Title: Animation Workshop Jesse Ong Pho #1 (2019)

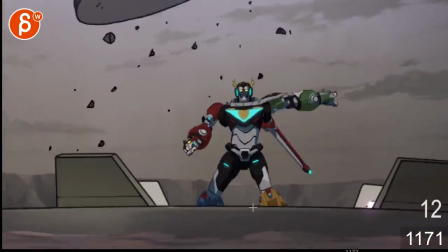(4:05)
like that is more interesting to see kind of a weight lift even though again your other work was more impressive i would take the previous one out and keep
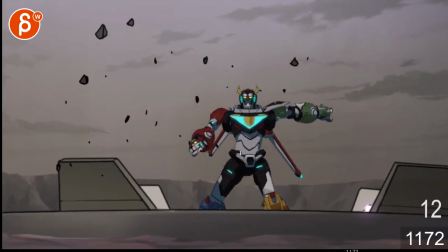(4:16)
that one even though that one you could take out too that
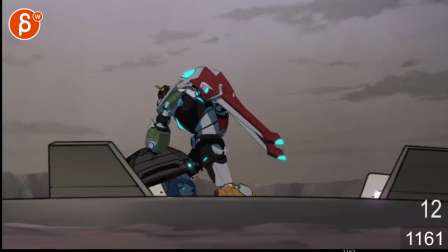(4:24)
one is more interesting to me than this one but yeah
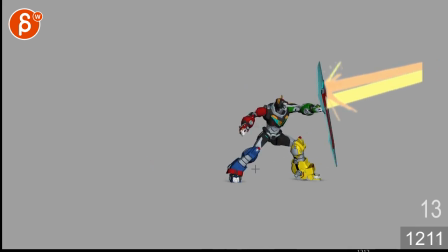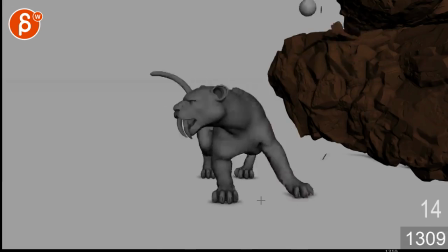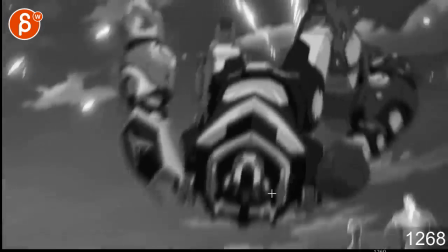(4:41)
you can keep that one it's a bit shaky i got a very similar one for transformers that i'm also debating if i need to
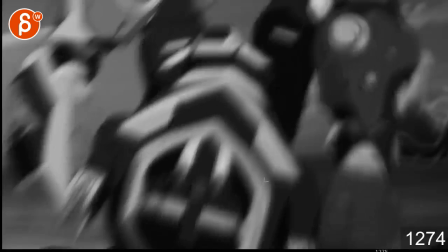(4:49)
put that in there because it's basically that just minus the shake you just don't see much there's not much to see it's very blurry very shaky i'm not sure
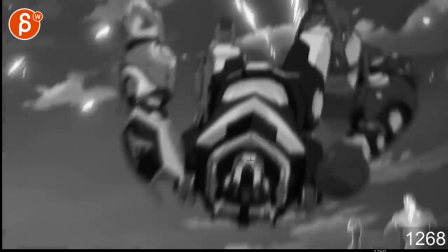(4:58)
again if that one is needed that's
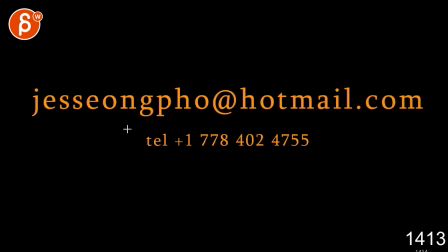(5:04)
cool yeah okay that's for that now on the
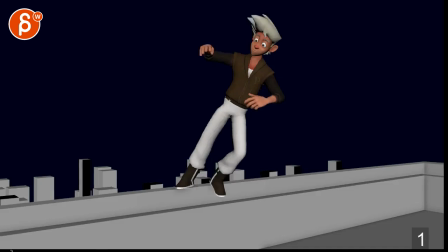(5:10)
list you have superpower drum monkey and elephant separate shots so we know this one i really like
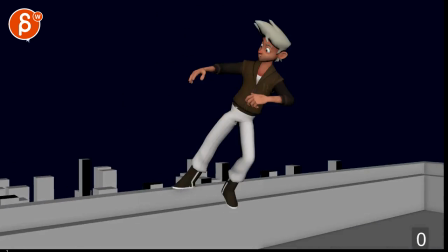(5:15)
this one so yes i would definitely keep this one or have this one on your reel let's see what this
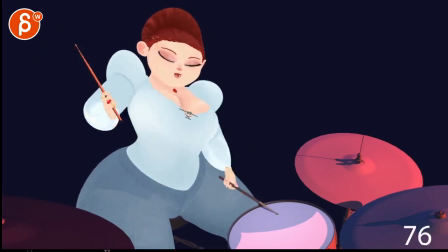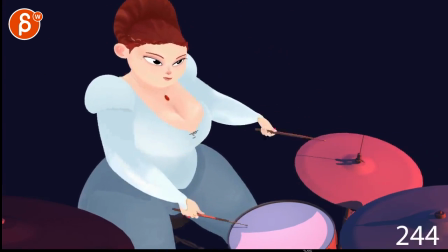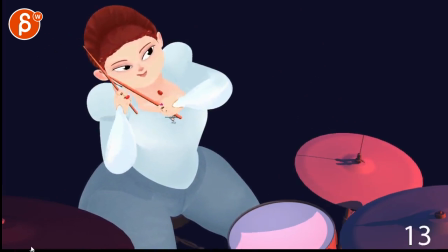(5:35)
is not sure i think if you start around here like that beginning into this could
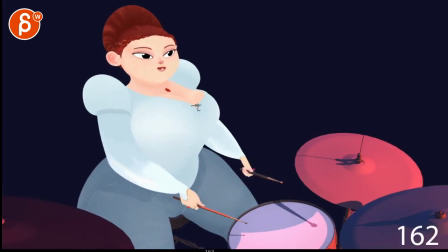(5:43)
be maybe till here ish could be an interesting mechanic shot but then after this it's basically a repeat
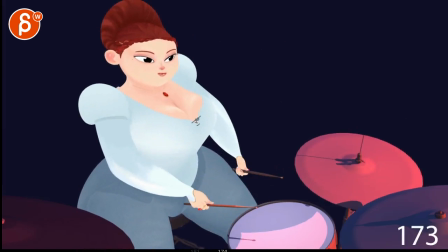(5:51)
like that's a whole second half to me i would cut um i'm
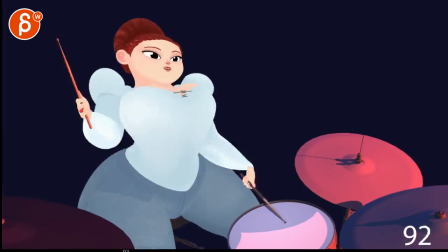(6:00)
not sure i'm not sure if you need this one
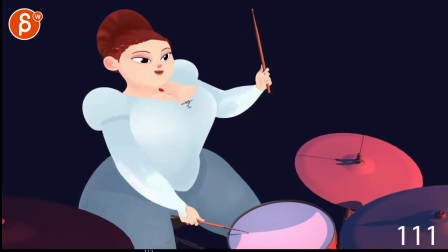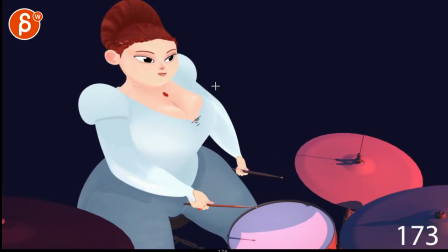(6:11)
but i would probably go to like 173 i will keep the first half um but yeah you don't need to rest because
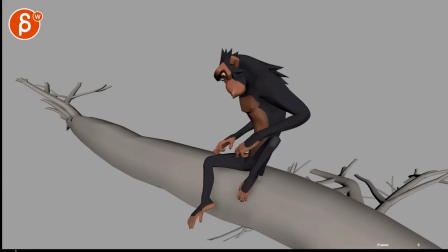(6:18)
it's just a repeat let's take a look at this guy it's called rig cool
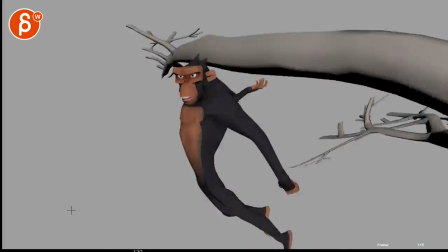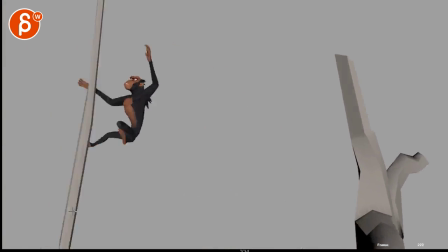(6:31)
yeah there's a lot of good stuff in there yeah
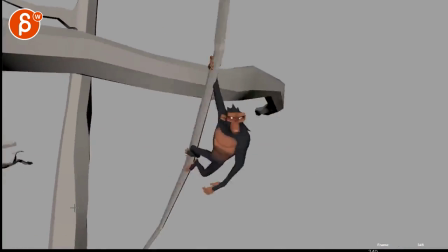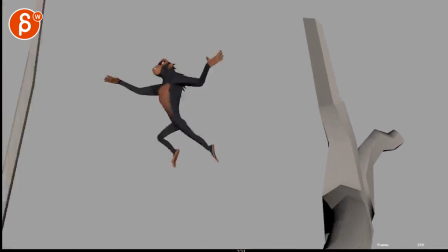(6:42)
i think the thing that catches my eye you were asking if there's anything
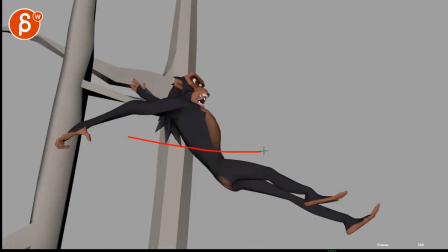(6:47)
this seems there's so much speed and momentum for
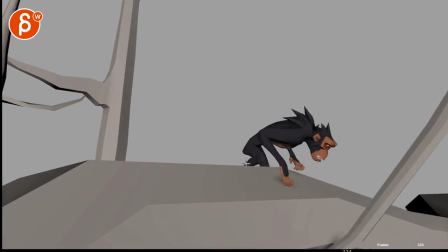(6:52)
that to just kind of fold in into that i think to me it would be like one more hop like the momentum can't just die so quickly
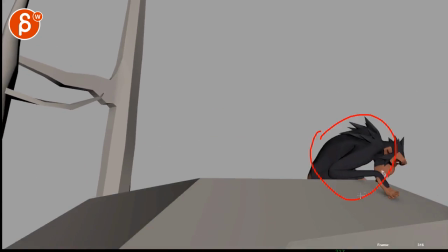(7:01)
so even if it's this and if you don't do a hop but the root would be here
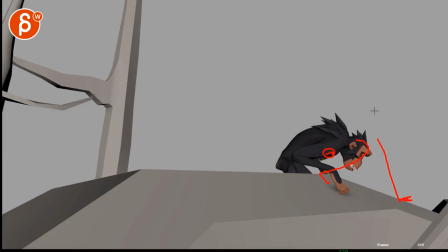(7:06)
and and you know the arm could be back here and then one more arm adjustment so that there's some forward
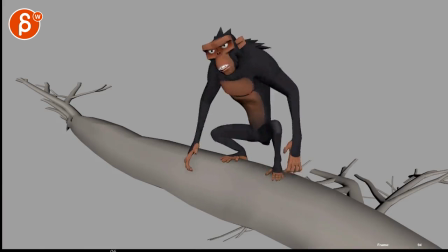(7:12)
move i think that and then the swing down here this
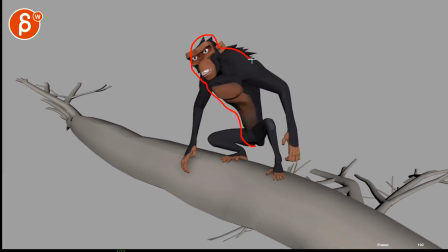(7:19)
one feels just a bit odd just because it's it looks like this whole area including this here no well a couple things so a it's a bit of an ik arm you can see how the whole body is moving but this hand kind of stays in space and the rotation of the wrist is not
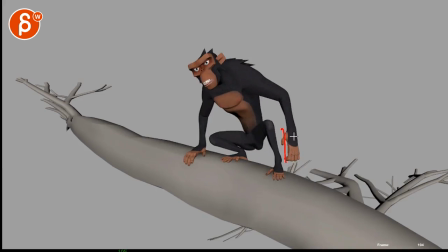(7:35)
changing especially through here so that feels very much like an ik arm and then body wise this whole section there's no breakup it feels like a 2d card that just kind of floats back so for me these are the two big sections i would address just animation wise but as a shot it's cool
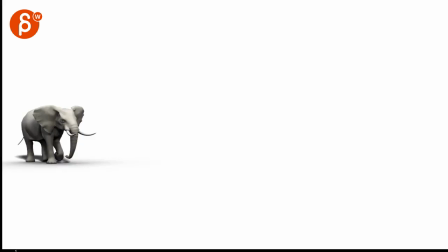(7:55)
i would definitely keep that one then we're moving on to
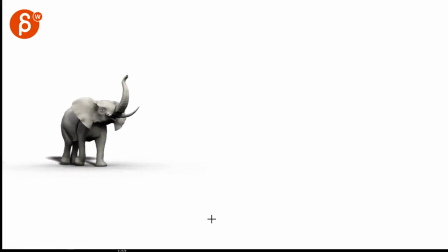(7:59)
this cool yeah